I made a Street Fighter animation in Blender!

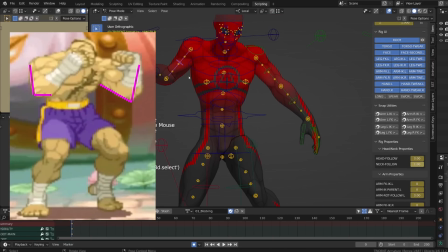(4:11)
Make sure the elbows shows in the silhouette and watch out for the position of the hands.
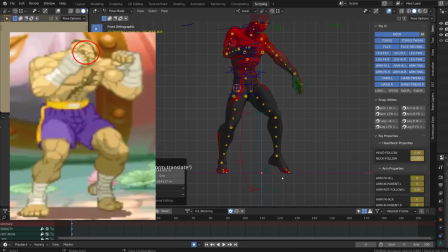(4:17)
Double check if you should see both eyes of the character. Good posing is critical for your animation.
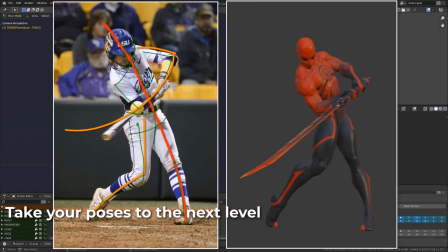(4:25)
The art of posing is one of the chapters from my Blender animation course Alive.
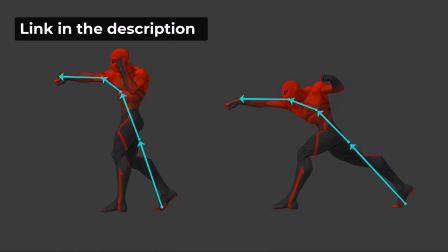(4:30)
It's the most extensive Blender animation course released to date, and it's top rated.
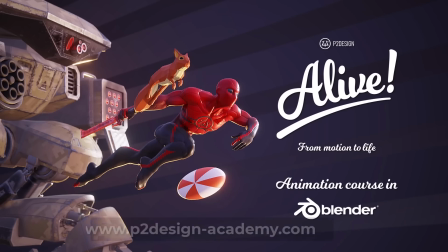(4:35)
Check it out on P2designacademy.com.
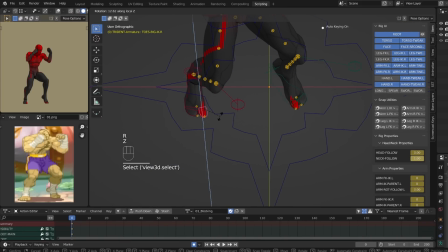(4:38)
When posing your character rig, remember that it might not have the same proportion as the reference.
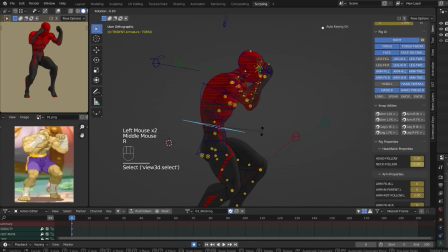(4:46)
This is why it's important to study the reference as we did just before. Don't forget you're working in 3D.
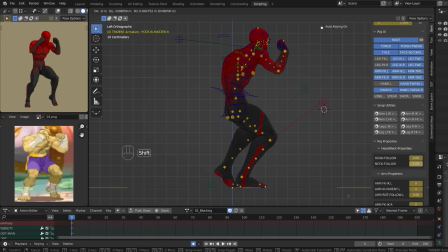(4:52)
The most important thing is what we will see through the camera. I haven't applied this rule the whole animation, but you should check your poses from all angles, making sure your character is balanced.
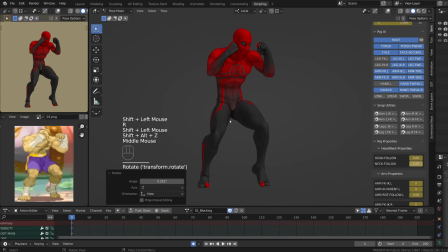(5:05)
This will improve your animation skill for sure, but also you should reach more accurate poses with ease.
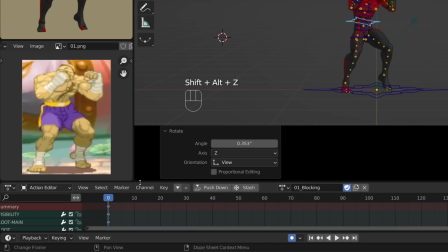(5:13)
Let's call this first pose done. What I will do now is duplicate all my keys and move them on frame 5.
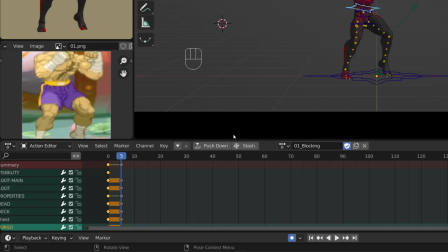(5:20)
I don't care about the timing at the moment, and this is going to be our starting point for the next pose.
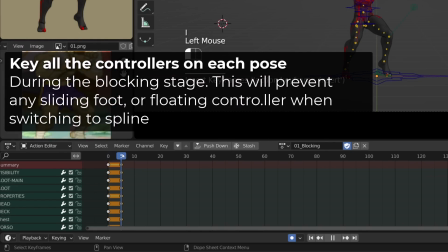(5:26)
By keying all the controllers during the blocking stage, I prevent sliding controllers when we will switch to spline.
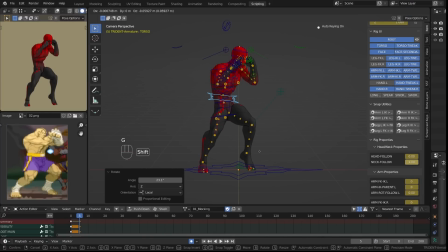(5:33)
Here are some tips when working on your blocking. First of all, we don't care about the timing.
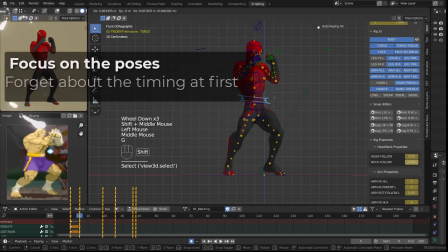(5:38)
Just block your pose every 5 frames, and then you will offset those poses in time to fit your animation.
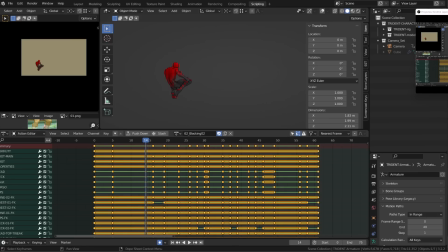(5:46)
To make sure you properly set up your step mode, make sure you only enable Show Hidden. This way you will see all your keys. But I also advise you to go in the graph editor,
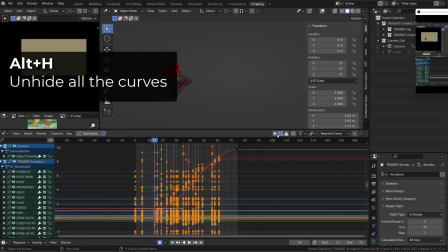(5:58)
also Show Hidden only, and press Alt-H to make sure that you don't have an animation curve that is hidden. You wouldn't be able to unhide them in the dope sheet.
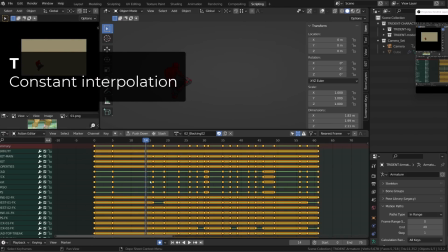(6:08)
Then you can switch back to the dope sheet, select everything, press T and switch to constant interpolation.
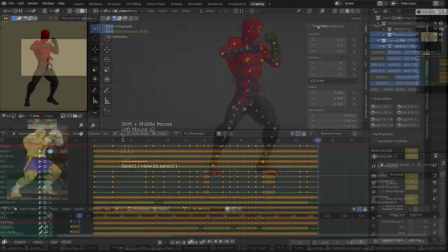(6:15)
This way you won't miss any controller and your blocking will be nice and clean. The good thing about this exercise is that all the key poses are picked for you.
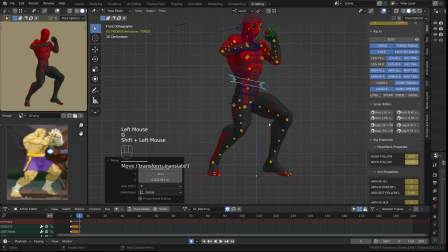(6:24)
This is another reason why this exercise is super cool whenever you lack inspiration. It's a bit like sketching from photo reference. You just try to match what you see.
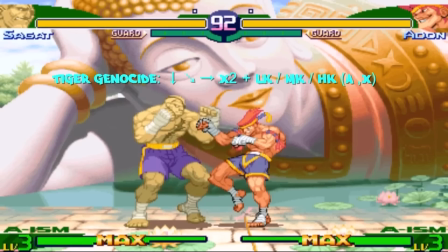(6:34)
In this example, I will match the idle pose, then the channeling pose, this weird knee pose,
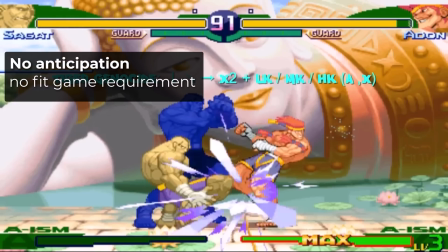(6:41)
see that there is no anticipation to fit game requirement, the pushing pose, the hit pose, etc.
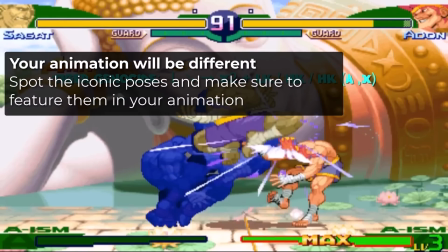(6:47)
Your goal is to make sure that you features iconic poses.
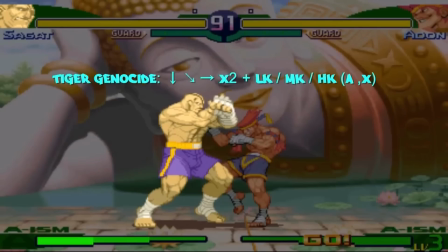(6:51)
I played Street Fighter a little bit, and I do remember those specific poses from Sagat.
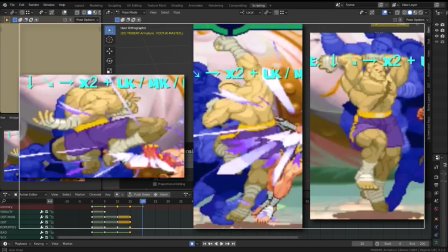(6:58)
So I will do my best to feature them in the animation and make sure we read them.
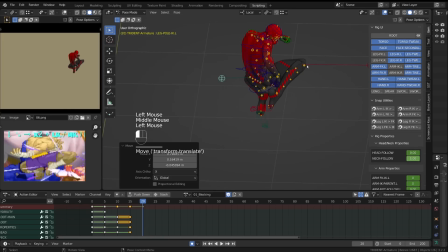(7:03)
Follow the rules of great posing during the process. Pay attention to the line of action, the posing of the fingers, and try to prevent tangency between the features of the character's body.
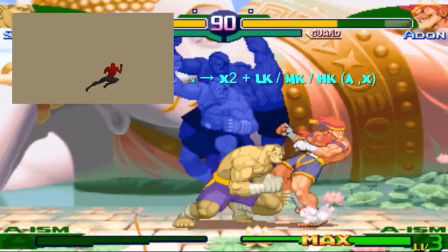(7:16)
Once your poses are built, just try to match the timing of the reference. When watching the blocking, it's hard for us to understand how our character is moving in space.
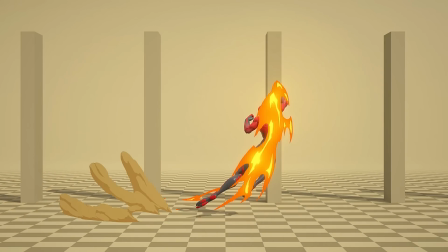(7:28)
That will be great to create a background and make the first and last frame match.
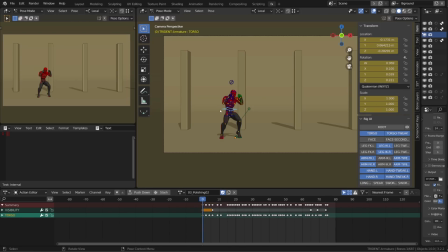(7:34)
The only important thing regarding the camera is the starting point and the end point. The way you animate it in between doesn't matter. To match your character position, just select one of its controllers, for example the torso or the feet, and copy its X location value at the beginning of the animation, but also at the end.
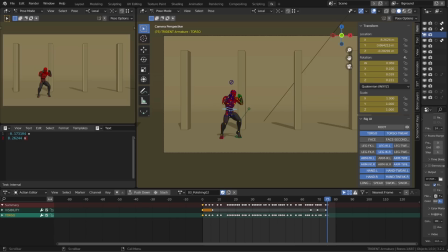(7:53)
With these values and Windows Calculator, or you can use Blender too,
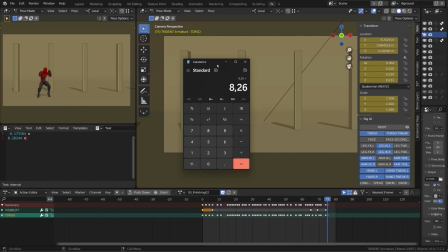(7:58)
you should be able to calculate the distance covered by your character during his animation.
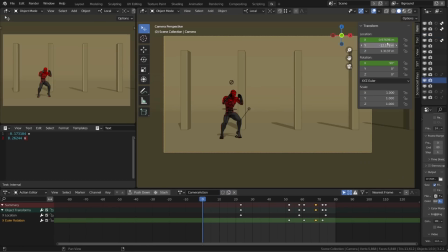(8:04)
If I now check the initial position of my camera and I add the value we just calculated and use it as its final X position, our camera and character position on first and last frame will perfectly fit.